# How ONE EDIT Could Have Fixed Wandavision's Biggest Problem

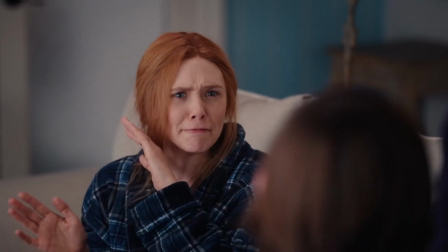When Agnes comes to relieve Wanda of her children, Wanda is fine with it. But just imagine you, the audience members, screaming at your TV.
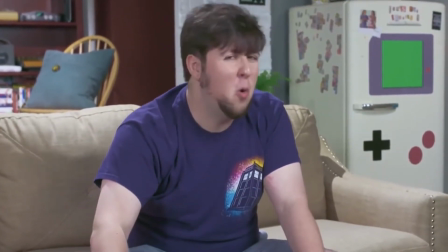But why? Why would you do that? Why would you do any of that?
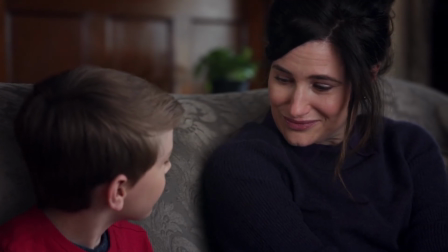On top of that, this scene becomes far more concerning, and the lines she says carry so much more weight and take on a completely new meaning.
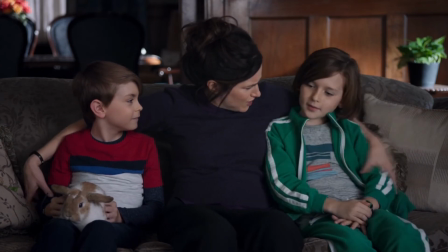Oh, you don't have to worry about your mom.
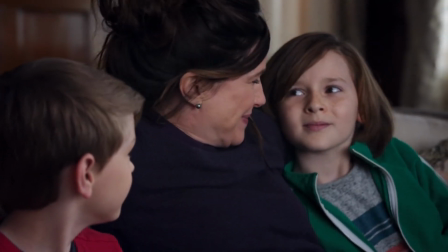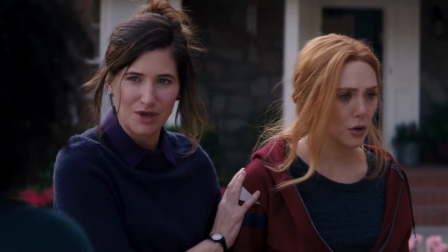It's fun for the audience to pick up on this, and then when Agnes breaks up the fight between Rambo and Wanda, we know this might be the point where s**t goes down.
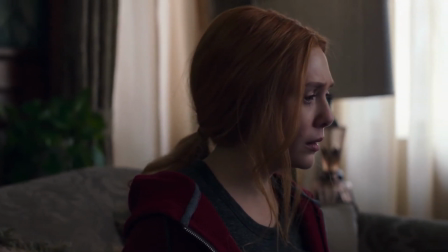That whole creepy house thing and luring Wanda into the basement now becomes suspenseful
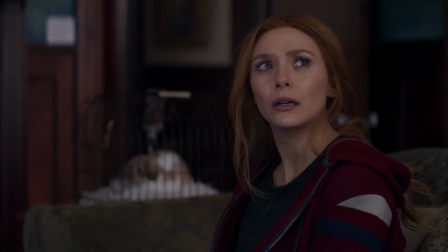to watch because we now know Wanda is close to finding out who Agnes really is, and on top of that,
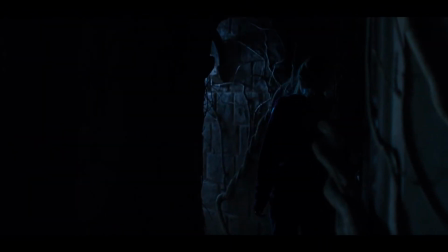it doesn't feel forced or cheesy anymore. The audience knows she's potentially walking into a very dangerous situation.
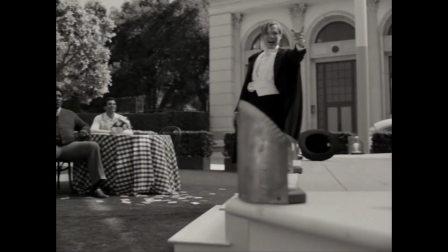And when you close the episode with Agatha all along, it doesn't need to be shocking or surprising anymore.
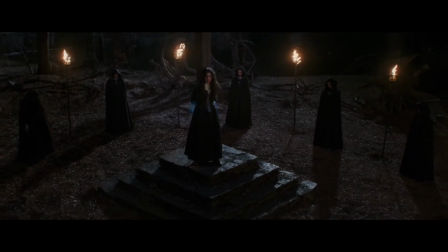It can just be what it's supposed to be. Fun. From showing the flashback earlier in this episode, you create far more suspense,
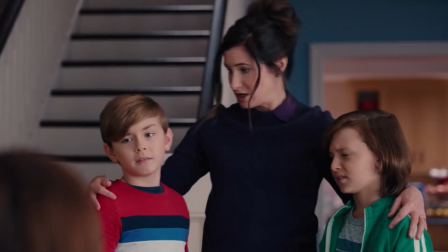and you relieve yourself of relying on a forced villain reveal because you've succeeded in doing that in a far more shocking way to open the episode to begin with.
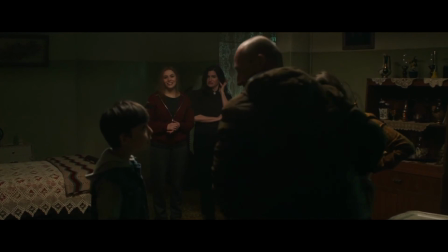And as a bonus, we can get to the juicy parts of Previously On about 4 minutes sooner,
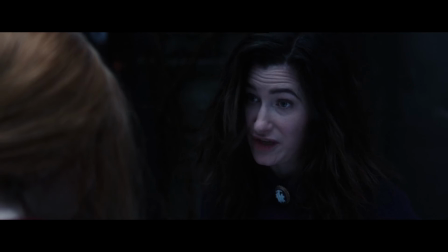and that's 4 less minutes of continuous exposition that we have to sit through.
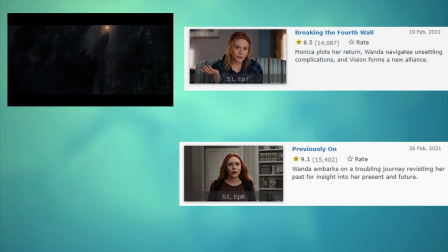Editing is awesome, and I hope that I made you think about how changing the location of a scene in the narrative can have huge impacts on how the rest of the show or movie plays out.
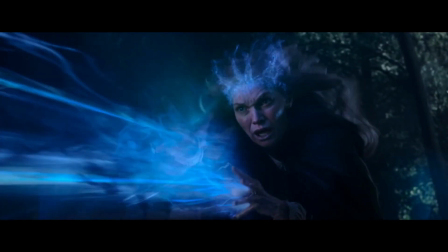Scenes give information, and when you give your audience that information is extremely important.
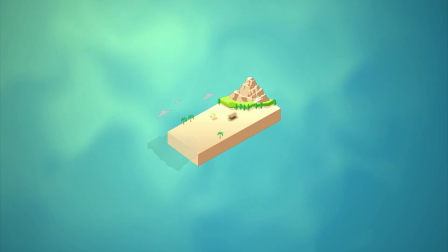I would love to hear your thoughts on my suggestion, if it makes sense, if I missed anything important, or if you flat out disagree, just let me know in the comments.
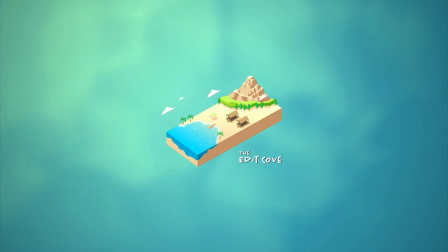Once again, thank you for watching. Subscribe and hit the like button if you enjoyed this video, and I'll see you next time.